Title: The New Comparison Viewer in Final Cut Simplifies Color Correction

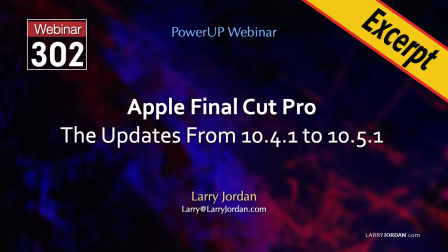(0:00)
This is an excerpt of a recent Power Up webinar illustrating all the latest features in Apple Final Cut Pro from version 10.4 through 10.5. Hi, my name is Larry Jordan. In this excerpt, I'll show you how to use the new comparison viewer in Final Cut,
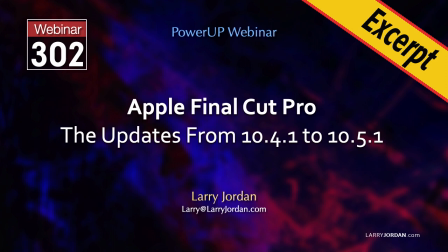(0:18)
along with a quick way to modify the colors across multiple clips.
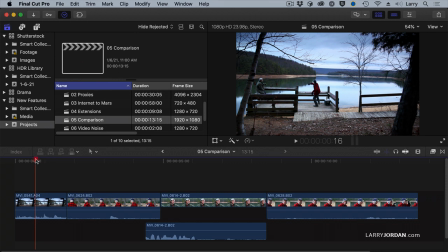(0:24)
Another feature is the comparison viewer. Here, for instance, this is footage from John Putch in his film Route 32.
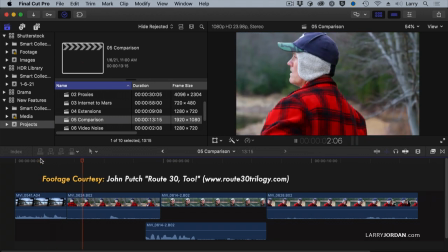(0:32)
We have two guys having a heart-to-heart conversation in the middle of the wilderness.
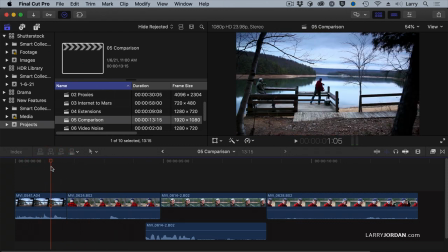(0:38)
The problem is it's a winter day. I want it to have a cold feeling. How do I do that?
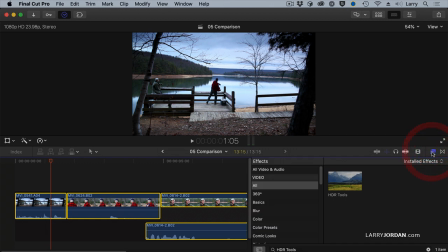(0:44)
So I'm going to select all of my clips, Command-A, go to the Effect Browser, and let's go to the Looks category.
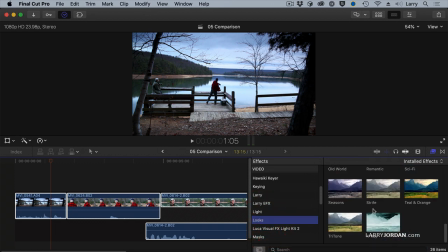(0:53)
Look, right there. And let's apply something that's got a winter coldness to it, teal and orange. Because I want to apply it to multiple clips, I'm going to double-click the effect, which applies it to all the clips at the same time.
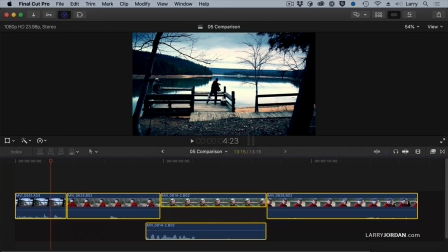(1:04)
And we now have a much more stylized, cold, winter day kind of look. Except there's sort of a difference in contrast between this and that image.
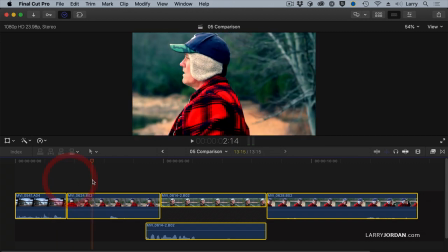(1:18)
They don't work. This is desaturated. That's pretty saturated. It'd be nice if I could color grade those to match, but how do I do that?
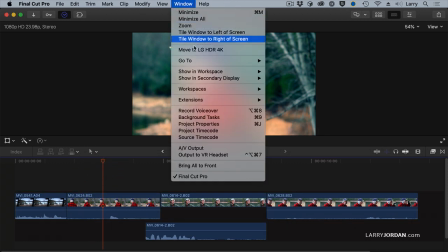(1:26)
That's where the comparison window comes in. Go to the Window menu, Show in Workspace, Comparison Viewer.
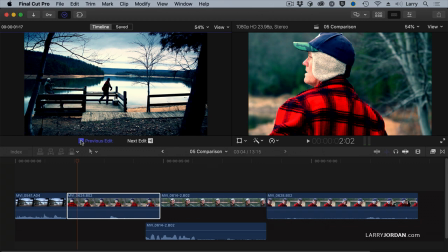(1:34)
This displays another screen where I see the last frame of the previous edit or the first frame of the next edit,
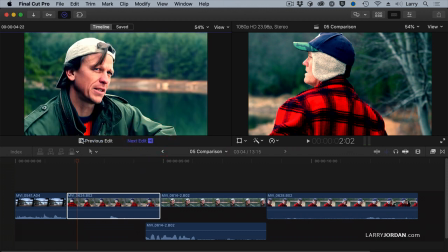(1:43)
so I can compare the shot I'm coming from or going to with the shot that I'm currently in the timeline.
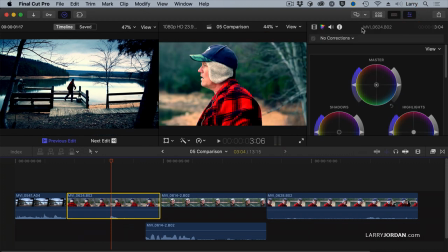(1:53)
Well, let's stay with this previous edit and let's open up the color panel and let's just do some quick color correction using the color board. I'm a huge fan of the color wheels, but the color board is faster. I like the control of the color wheels more.
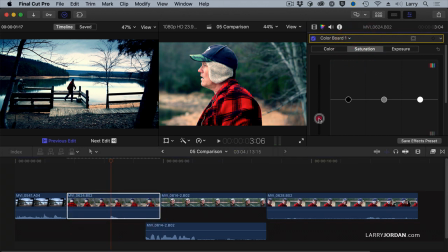(2:08)
I'm going to select this clip. First thing I'm going to do is pull down the saturation a lot to give us that kind of cold winter day kind of look. Then there's a blue cast here, which doesn't exist over here. I'm going to go to color, grab the global setting, and just dial in some blue.
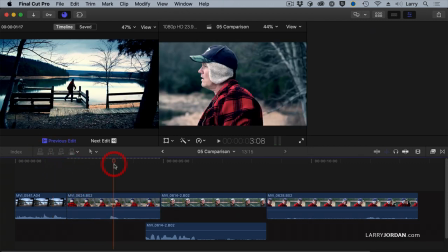(2:25)
And now it's a whole lot closer in feeling.
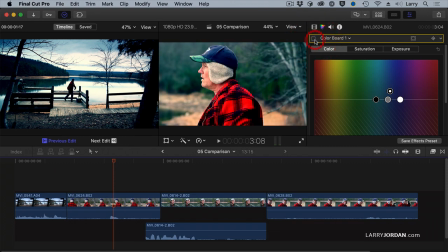(2:30)
This is before and this is after. This feels better.
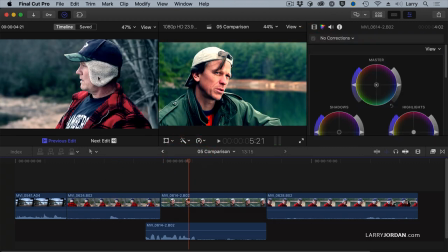(2:36)
Let's go over to here. Notice the comparison view updates the last frame of the previous edit. I'm going to select this clip. And again, we'll go back to color board. We'll pull the saturation down just a bit.
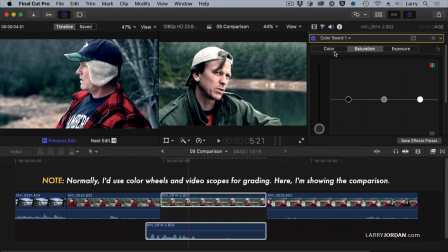(2:49)
Get the skin tones to be about the same. Pull this and add some blue.
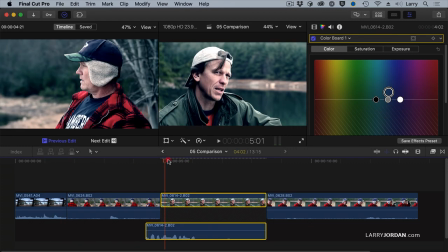(2:55)
And now we got something which is more of a piece.
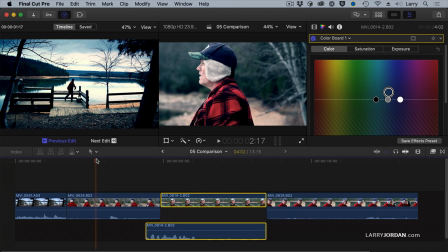(3:04)
The comparison view allows me to compare the last frame of the previous edit or the next edit with whatever position my playhead is in. I can also click on the saved button, click save frame, and I can now isolate that frame.
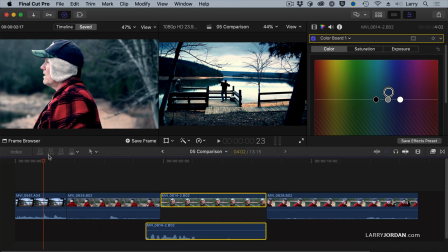(3:20)
Notice how I saved his frame. I'm going to go over to here. I want to find the spot where he's just throwing, right there.
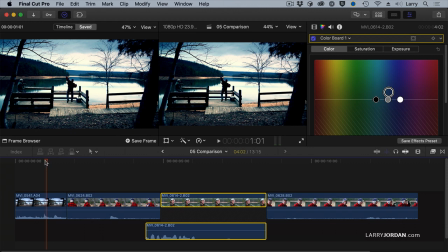(3:26)
Save that frame. Find the same spot where he's just throwing, right there.
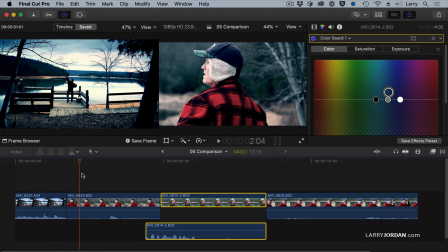(3:32)
And just make sure everything sort of feels the same. So I can work with specific frames.
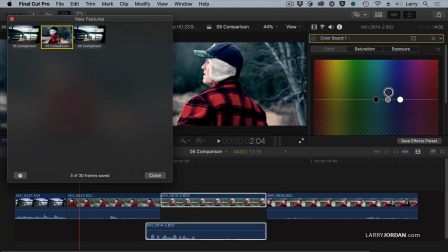(3:37)
I can even click the frame browser and see frames that I've taken from time to time and pick the frame that I want to compare.
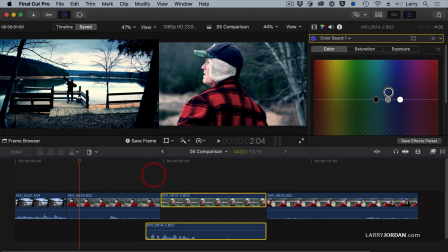(3:44)
We'll click that one. It'll save up to 30 frames. Comparison view is really useful when you're doing color grading, because it helps you see where you've been and where you're going.
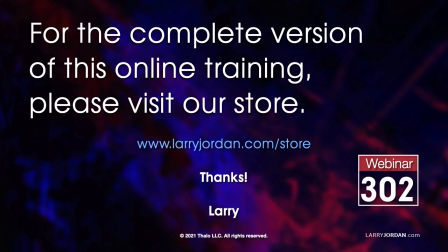(3:55)
This was an excerpt of a recent Power Up webinar covering all the latest features in Apple Final Cut Pro. For the complete version of this online training, please visit my store at